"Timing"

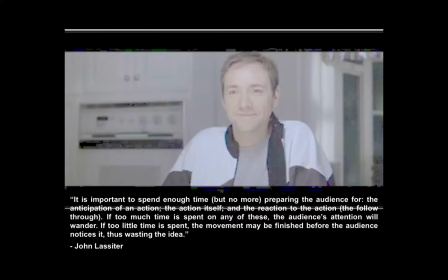2245s
And then he delivers the line, "I'm great." But he gave enough time there for that to happen. And I think that as with animators, one of the tricks when acting is that we feel the need to rush the performance.
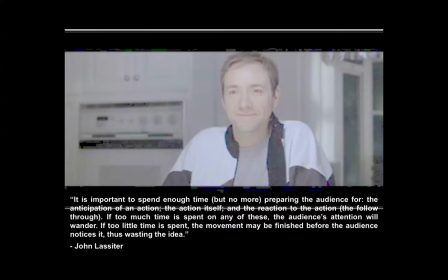2262s
It's like, we're getting paid by the second, and if you have a character who's just looking at the screen for some time and not doing anything, then we feel like we're not doing our job. But actually, sometimes you need there to be a moment of nothing,
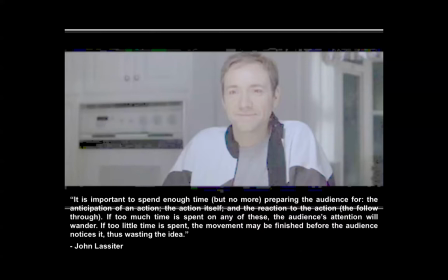2281s
except to show the fact that you're thinking, that your character actually is processing information in their head. And that's an incredibly tricky thing to do, and it does take a bit of practice.
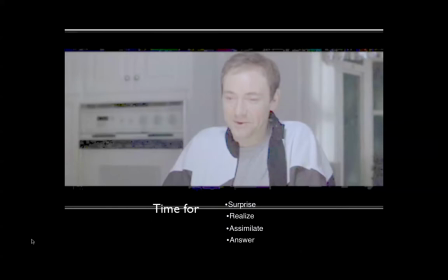2294s
So let's just have a look at this.
Good for her.
So he's surprised by the question.
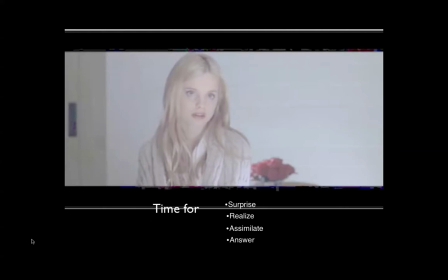2303s How are you?
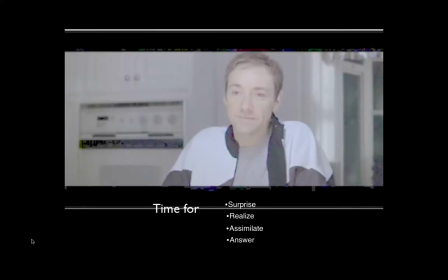That has been a long time since anybody asked me that.
And then he realizes,
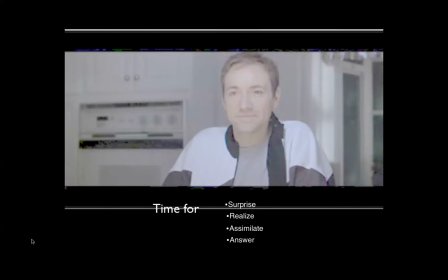2321s
and he assimilates, I'm great. and then he answers. Okay, so you have to break this down into those sections and then give time for each part
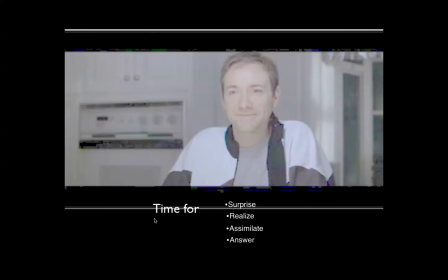2337s
of the acting performance: the realization, the surprise, the realization, the assimilation, and the answer. All of that needs its own time. Oops.
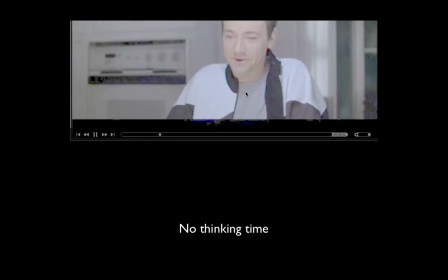2351s Good for her.
So this would be what it would look like if we didn't have the time.
How are you? I'm great.
Not nearly as interesting.
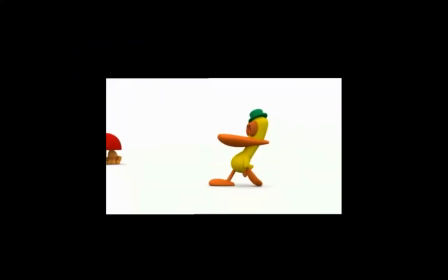So if you've ever watched Pocoyo, it's a fantastic show. The thing which is really appealing about this show is just the simplistic nature of everything, of the design of the characters. There's no background. they only use props when needed, and they tell some interesting stories on this show. But the way in which the characters move is what's really interesting, and it just the variation in these speeds.
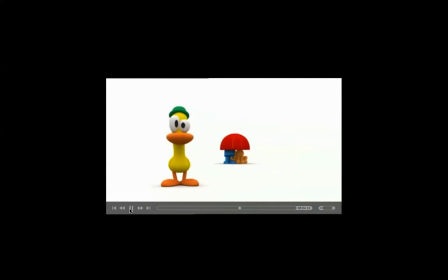You know, and allowing yourself the time for nothing to happen, which is pretty cool. It's like they're not going overboard with it, but then when they do move, they really have these interesting
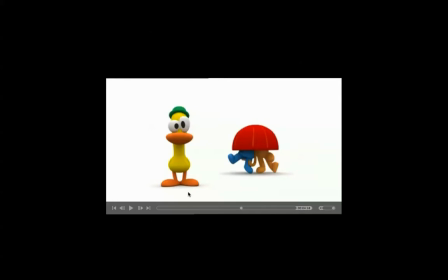2436s
timing, going back to timing, interesting speeds and way of moving, which adds texture and makes the show very interesting to watch.
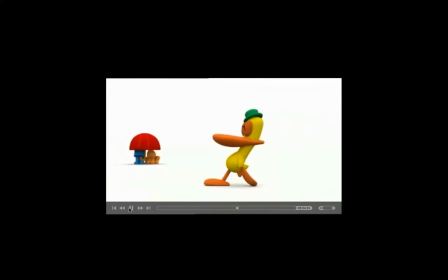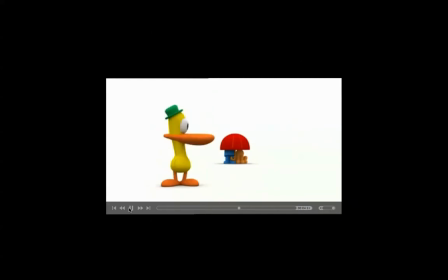What's that?
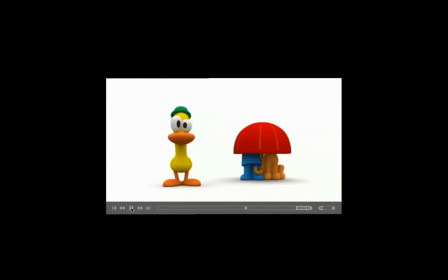2474s What? Oh, you think the umbrella moved? Are you sure?
So anyway, it's narrated by Stephen Fry. And if you haven't had a chance to look at some of these, I'd highly recommend it.